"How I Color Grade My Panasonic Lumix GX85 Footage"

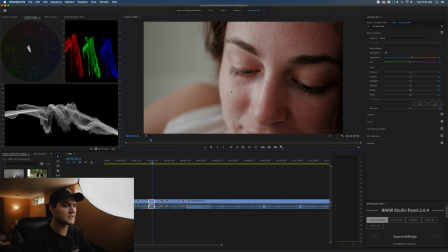Added some warmth into the skin, and I think it looks really nice.
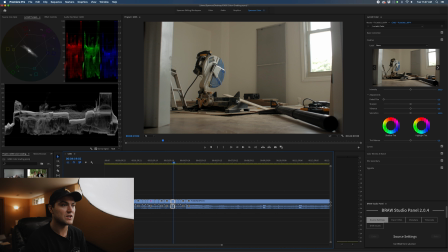That previous shot that I just color graded was shot on the Lumix 25 1.7 lens. And this shot is shot on my Nikon 24 2.8 AIS adapted via a Viltrox speed booster onto the GX85.
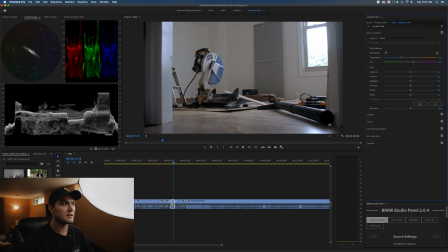So first thing we're gonna do, pick a neutral color. That is a little blue, so we're gonna bring that back. I think that looks really good. Now we're going to drop our LUT. Right off the bat, it actually looks pretty neat. But I'm going to drop this to around, let's say, 50%.
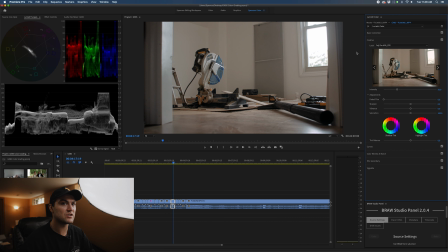I'm gonna toggle it on and off, see what it's doing. You can tell the blue is changing in variation in hue, and the whites are turning a little orange.
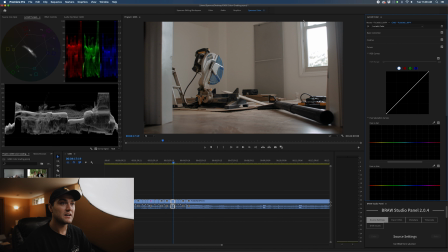and the yellows are becoming more pronounced. Here, we're gonna get to the curves, and you can tell in this area, in the window, it's blowing out. So this is where I'm gonna show you how you can drop down the highlights a little bit to create a nicer look where it
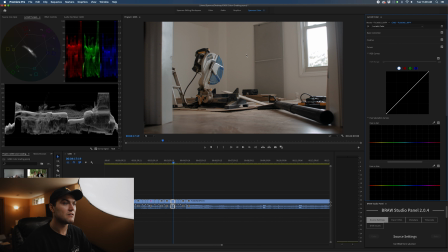detracts from the highlights and keeps your eyes focused on what's most important in the frame. I'm gonna drag the shadows down a little bit, and I'm going to put the mids up, just give it some life, bring down the highlights, and now I'm going to bring down the whites.
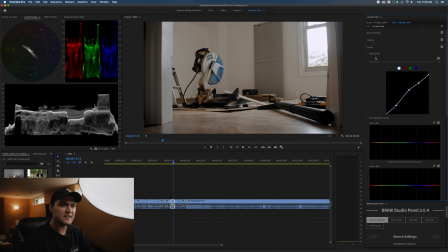Bring the highlights a touch. It creates a nicer looking fall off between highlights and mids. And we are going to bring down the shadows just a touch more. And we are going to push the blacks up just a bit.
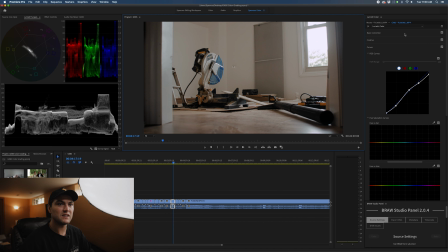I'm gonna toggle everything on and off. It might look a little pink, so we'll bring some more green back into the image.
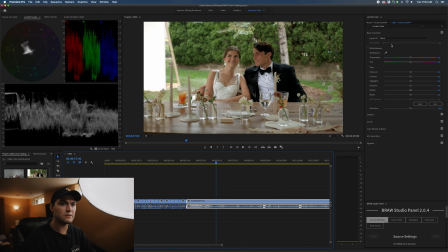I think that looks really good. This is a wedding I shot 2 days ago. This is under a tent, a whitish yellow fabric tent. So the skin tone might become a little yellow green. We are going to white balance off of the groom's shirt here. And when I white balanced, it turned the image a little bit green.
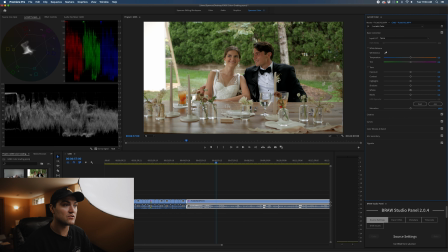So we're not gonna do that. We're going to try another selection and see what it does. I think that looks even better. And this time, I'm not even gonna use LUTs. I'm going to just use curves and hue versus sat, or the hue saturation curve in the Lumetri panel.
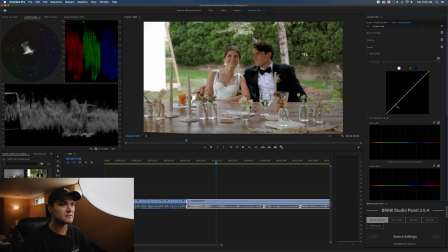Right off the bat, this image is really clean, looks really nice. I think the color looks really nice. I think everything's lying very well. We're gonna drop the shadows down a bit just to add contrast to the image.
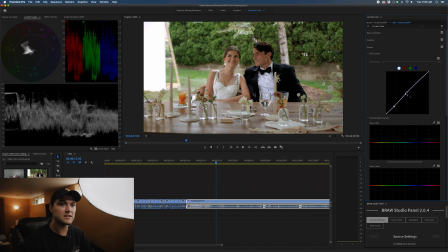I think the blacks are already looking pretty dark, so I don't wanna go too crazy. But I'm going to bring up the mids, a nice high key image. I'm gonna take my blacks up, and I didn't mention this before. I bring those up to around the 5-ish IRE mark in my waveform.
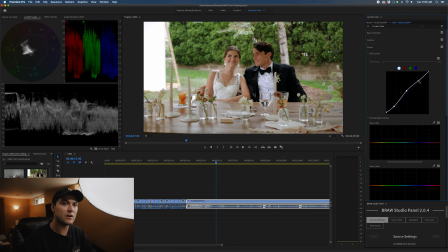Bring down the highlights a bit. For this instance, I don't think it's too important to bring them down, but I'm gonna bring the whites down just a bit. And you could actually see over here in this range that I was bringing back information when I pulled down the whites. So as you could see, I'm bringing that down,
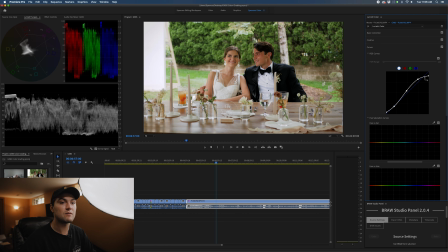and what I believe is happening is this range right here on my curve is coming down as well, and there's some information in there. What I'm gonna do now is I'm going to take out some of that yellow saturation from the image.
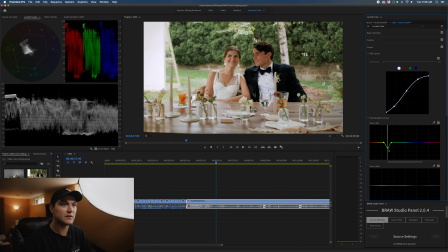So I can pick and bring back some of the greens too to create a certain look. Real trendy look amongst wedding photographers and some wedding cinematographers. You can also bring down some of this yellow as well. Before and after, I think that looks really good.
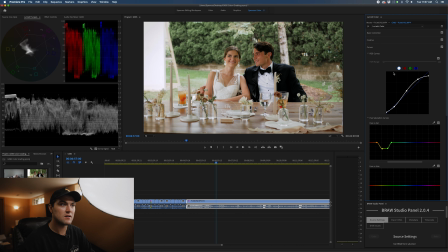I can even bring down the shadows just a touch more. And I am pretty happy with this image. I tried to focus in on the couple by subtracting some of the yellow and the green from the image to keep your eyes focused on them.